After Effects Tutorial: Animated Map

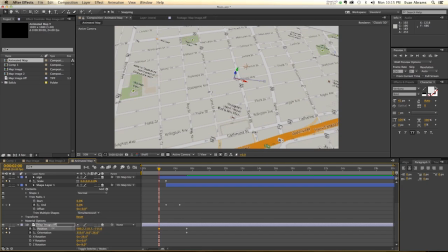742s
And then we can move its position around on a few, maybe zoom in a bit on it. So as we're going, our starting comes up, and then the line starts to move, and there's the ending that comes up.
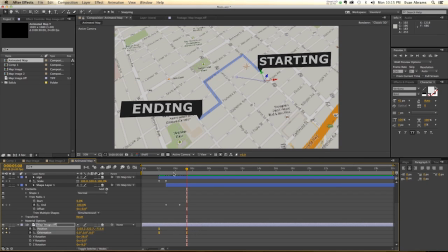758s
Okay, that looks pretty good. Take those and easy ease them. Now you've got movement going on here. Everything looks good. Perfect. Now what we would also like to do is note that these things are constantly angling themselves towards the camera, which improves readability quite a bit.
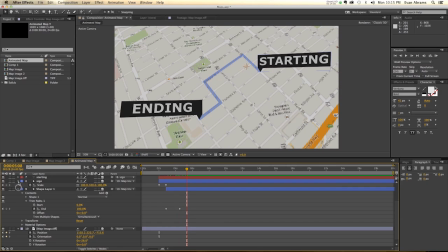776s
Okay, so we're almost done. The last thing to do is to get the shadows and lighting in there.
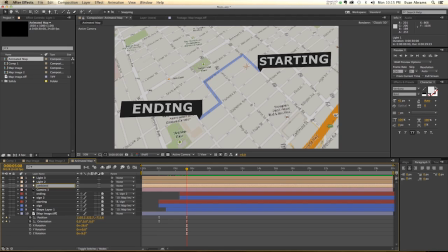782s
So we made a lot of lights. The first one was an ambient light. And the point of the ambient light is just to put a lot of light into the scene. It just lights everything evenly. Now, one of these lights, we want to stick that to the camera. And then we want to change its position here to be right at where the camera is.
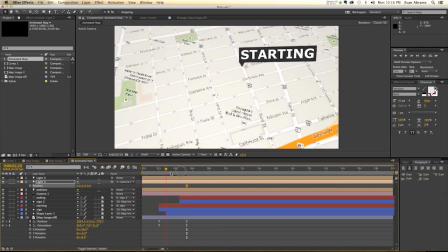801s
So it'll always follow the camera around.
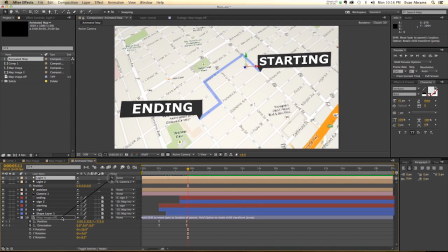804s
Now, the other light, we would like it to be parented to the map so that it's stuck on where the map is. Now call up its position, hit zero for all of that, and that sticks it all the way over here.
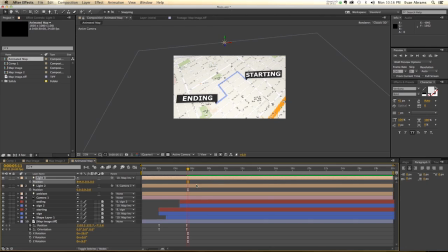818s
Now we're going to use the position here to make it a little bit more front and center for us, sort of around here. And we want to float it up a little bit so that it's hanging out above the scene a little bit.
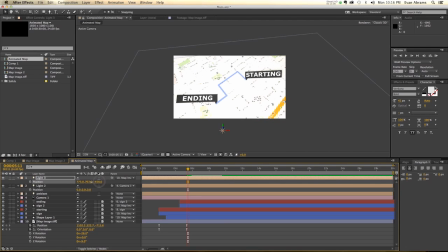834s
And we can use it, hopefully here, if we've played our cards right, to cast some shadows for us. So we're going to negative 1,000 maybe. So it's up a little bit higher.
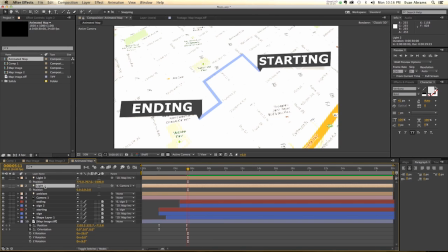846s
Good, we can see it's casting those shadows. And what we're just going to do is we're going to take the lights and try to balance them out a little bit. So maybe downplay the intensity of some of these, you know, downplay the intensity of this one a little bit,
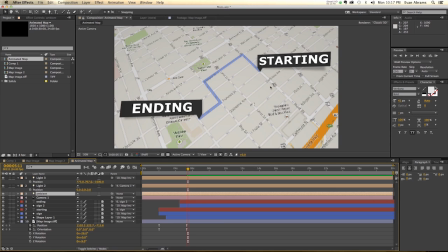862s
and just try to balance out your lighting so you can see shadows a bit clearer and all that good stuff. So see how that's looking. It's casting shadows that are moving, and we get to just really enjoy all of that. But all in, this should have given you the tools you need to create one of these for yourself.
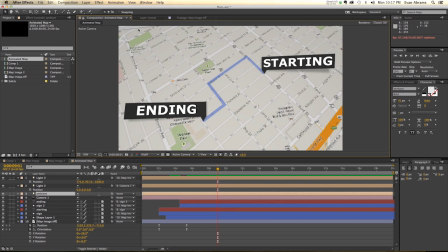882s
Just be mindful of such things as this kind of tear up here.
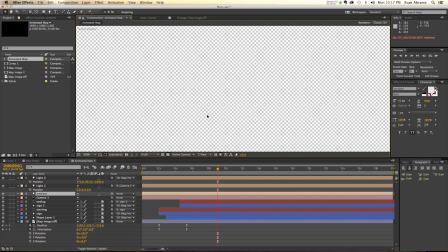886s
Just make sure that the starting and ending pictures you're working with are of good quality, which is great, and that you are aware of where they are.
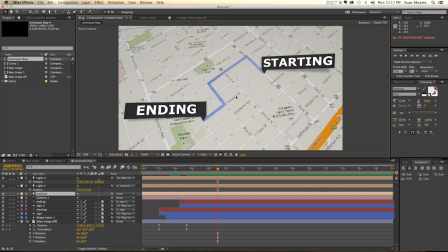894s
If you're making these assets in Illustrator or whatever, then you probably won't have these problems.
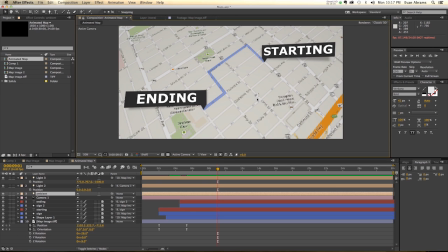897s
But if, like me, you're lazy and you just take pictures from Google Maps, then you'll probably have these problems and you'll need to get over them somehow.
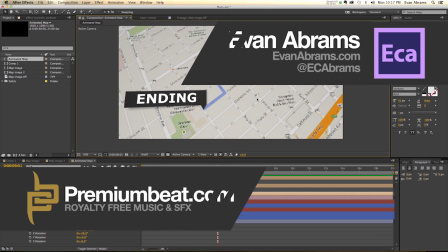905s
Anyway, this has been Evan Abrams for PremiumBeat.com. Hopefully this has helped you make some maps. You can show all kinds of interesting journeys, like yours, from not being able to make these to being able to make them, which is not a movement of place, so I don't know how you would map it. Stop by PremiumBeat.com for all of your royalty-free music and sound effects needs,
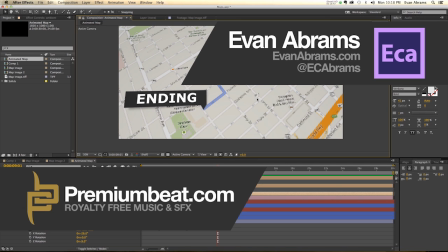924s
and stop by the blog for more tips, tricks, and tutorials in After Effects and other applications. And again, I'm Evan Abrams. You can check out my work on my YouTube channel or tweet at me at ecabrams or head over to evanabrams.com and just enjoy some stuff there. Thanks a lot for watching, and I'll see you around the internet.